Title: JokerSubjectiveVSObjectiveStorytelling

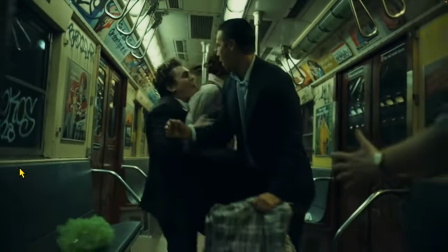So they cut wide again To show the aggression this wide shots great
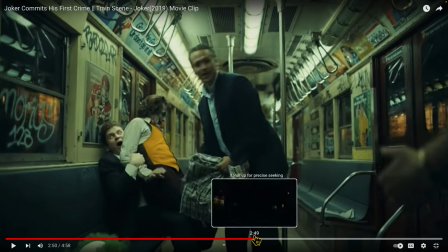These wide shots of course are really important and we've been very tight on this shot previously because
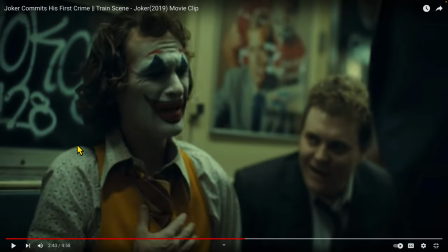he's been sitting on the bench and they're moving in and he feels tight.
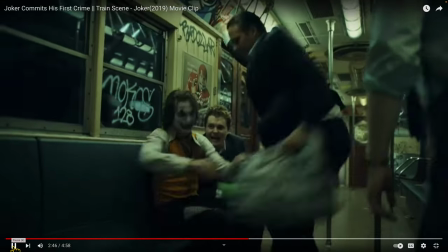So why do you cut to a wider shot? Is well, we have a very broad action of him grabbing the bag.
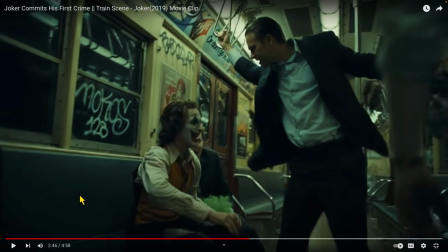You really can't see that very clearly in the closeup. So you go to a wider shot to show the completion of the action.
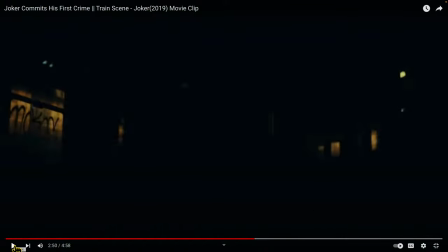And as he stands up, it allows the other actions of them grabbing him and salting him to be captured more clearly in that closeup.
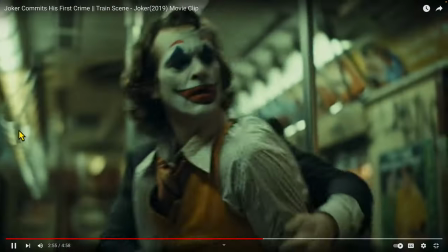He throws the bag away, the assault begins, and we are back at the Joker.
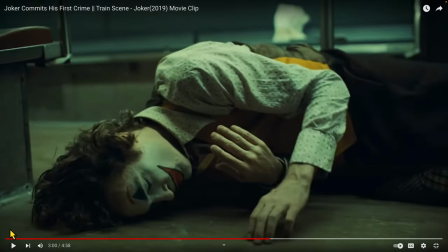And the great thing about this shot is, of course, that mirrors what we saw in the opening of the movie when he gets beat up. I think he even lands in the same direction as he was in the movie where his head is facing, his head is towards screen left.
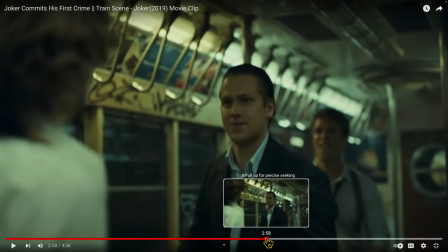And the other, to keep the subjective idea alive, the camera is with the Joker, we're in over the shoulder, seeing the bad guy here, we have the goofy guy back here smiling again, So we have the alpha male here going into the punch.
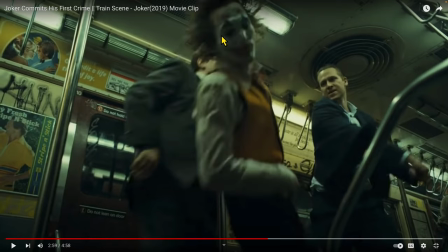The camera's low, so we are with the Joker. We're not over here with this guy watching him fall away from camera.
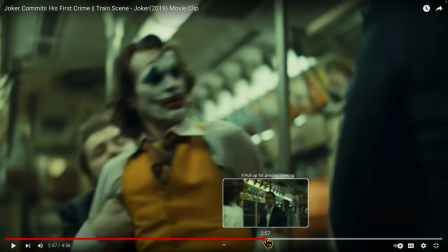We're continuing that action. So let's look at this as he punches in here.
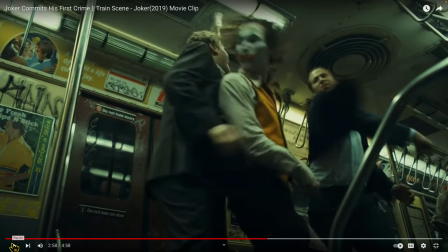We cut on action to the punch. We're keeping the camera low so that we capture the Joker.
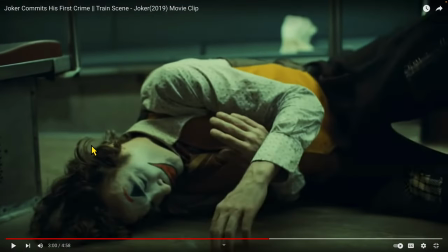We're having the cameraman down with the Joker, so we're capturing his story. We're showing him land. We're with the Joker. We're not up with those guys looking down on him. because, again, if we were looking down on the Joker, as effective as that would be to make him feel small and vulnerable, we're not telling their story.
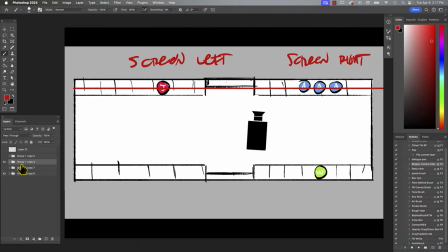If we did a shot like that, it could look something like this. If we decided to show him hitting the ground, we'd be looking at something like this.
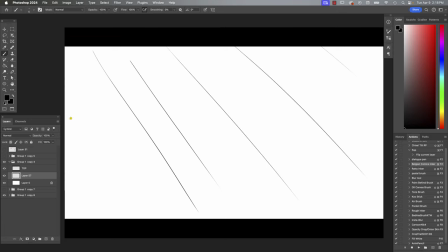If this is the floor of the train, like that, and maybe we have the beginning of the benches right here, and maybe there's a pole. as he hits the ground like this,
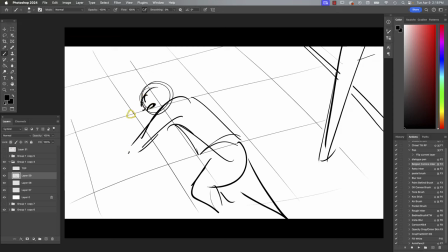this could actually be a very vulnerable shot. However, they didn't do it.
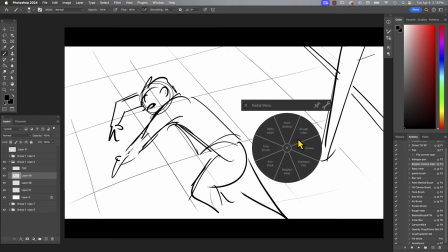And who's to say they didn't shoot that coverage?
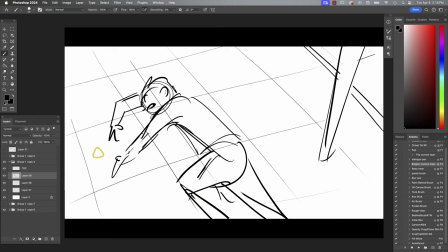But this kind of shot, I don't think is making us, the audience feel like we're with him in that moment.
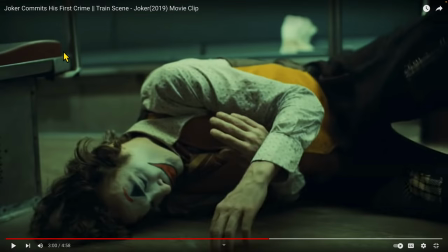So what I like about this shot is we're down here on the ground, the cameraman's down on the ground with the Joker, and we're seeing his pain. We're feeling that that sense of being taken down with him. So I think that's a great example again of subjective storytelling.
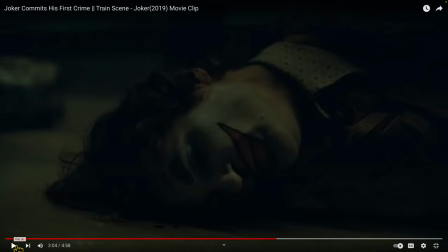They begin kicking him. Now in these close-ups again they're doing these great cuts as they get buried in the moments when the lights
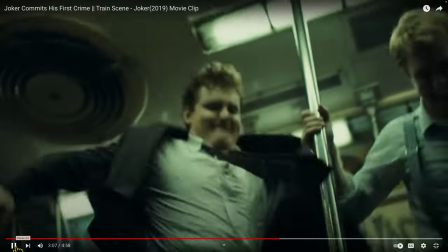go out to get a little tighter to feel him being assaulted and then the cameraman whips up to see those guys kicking him.
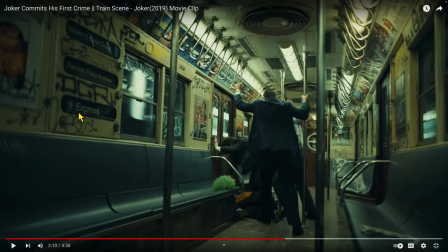And then this is the one objective shot in the scene. The camera's really wide and we're not in any way's perspective, but I tell you what I love about this shot. It shows you that he is utterly alone. He's got nobody in this train car coming for him.
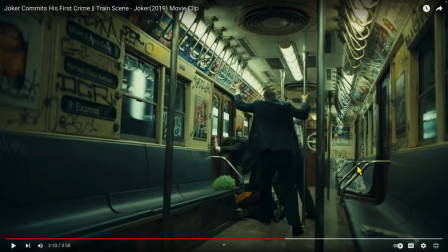I love these little elements like the newspaper here and that bag here. It implies that there were people on the train, but they're not there and they're not coming back from the newspaper. No one's coming back for this bag of fries.